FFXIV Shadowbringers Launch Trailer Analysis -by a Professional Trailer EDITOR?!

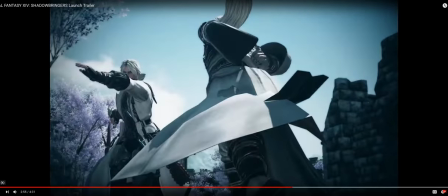12:15 There's so much we can discern from every single shot but in order to save you like the trouble we're not gonna dive too much into it. Just let the images like at this point in the trailer where are we already know the story we already know the bad guy we already kind of know like what happens and
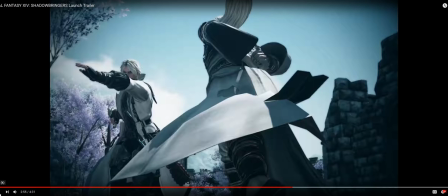12:29 now we're exploring the world now we're in conflict mode and the the point of like this part of the trailer and to the rest of it rest of the uh video the rest of the trailer is to make this cool uh make it so
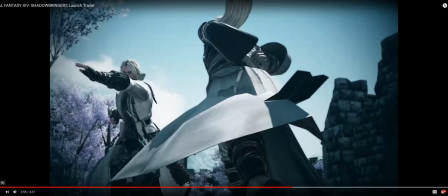12:48 that there's so much going on that you're moving from one point to another and like how does it all connect like how does it all flow like what happens and
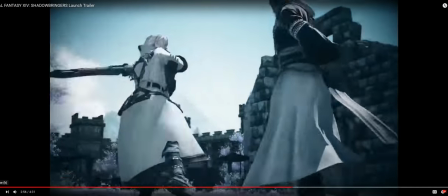12:58 that's the that's the whole point right we want to know what happens everything we gave
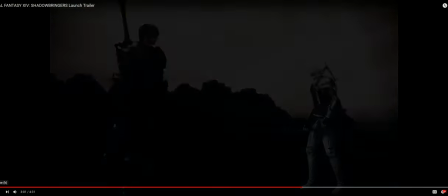13:04 good stuff a lot of emotions lsa with the warrior of light
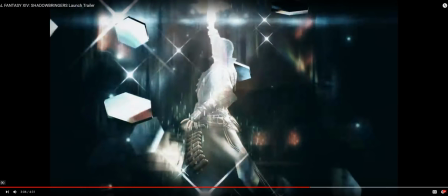13:11 the time has come uh it's kind of like a card that's always been used um not sure what else to put there maybe like you know gather you know gather your friends or something maybe not i don't know but uh it's it's one that like it takes a while
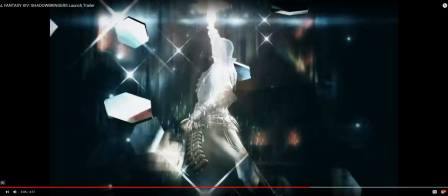13:29 it takes a while to like figure out what the right card is like the time has come i don't know and
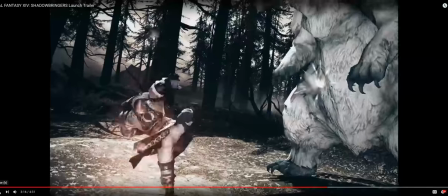13:40 a lot of montage some abilities some definitely cut scenes cool flashy looking stuff
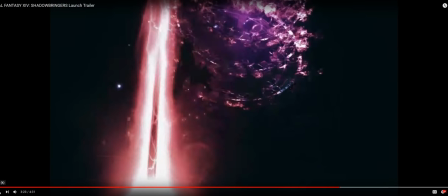13:50 all right the time has come to shatter the thing of light but makes perfect sense didn't get to that part new
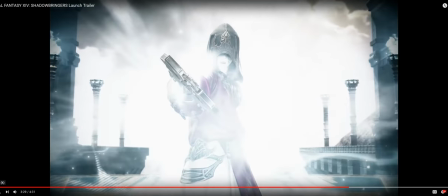14:00 abilities new limit breaks almost defeated hood guy gaining white aether bad guy he's about to unleash his crazy move warrior
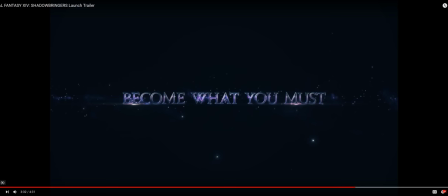14:13 of light like either succumbing or getting like a a boost how many years have i waited for this moment and then we go back to the original launch trailer that's cinematic the one
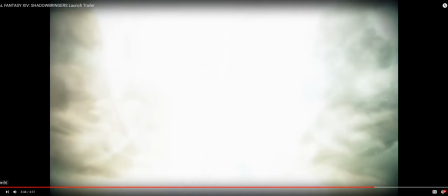14:25 possessed of her blessing and
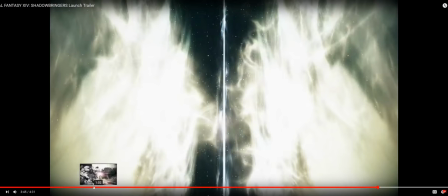14:31 so uh this is this is this shot right here is the perfect shot to end the trailer because it it encompasses like everything that we've seen up until up until this point right you have this white huge blinding
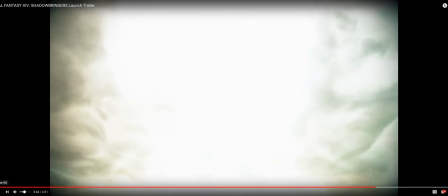14:47 light and you know we split it we literally like
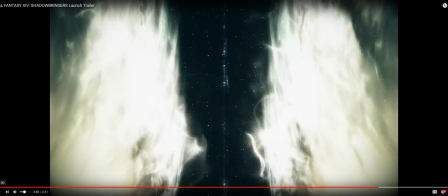14:52 cut it in half we kill it you know and then behind it is the darkness the blackness of space it's the perfect shot to end and i remember seeing like the you know somebody posted on reddit the title screen like is going to be something like this uh where it's like this split
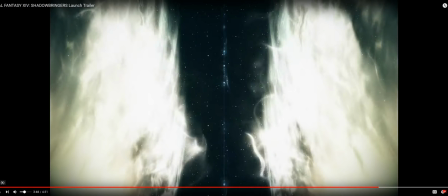15:09 and even though you might not know but like when you watch that and like you get that feeling of like oh like this is the thing that we're going to be doing for
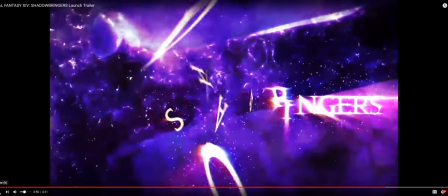15:16 you and this is the thing that i'm going to be experiencing so it's cool through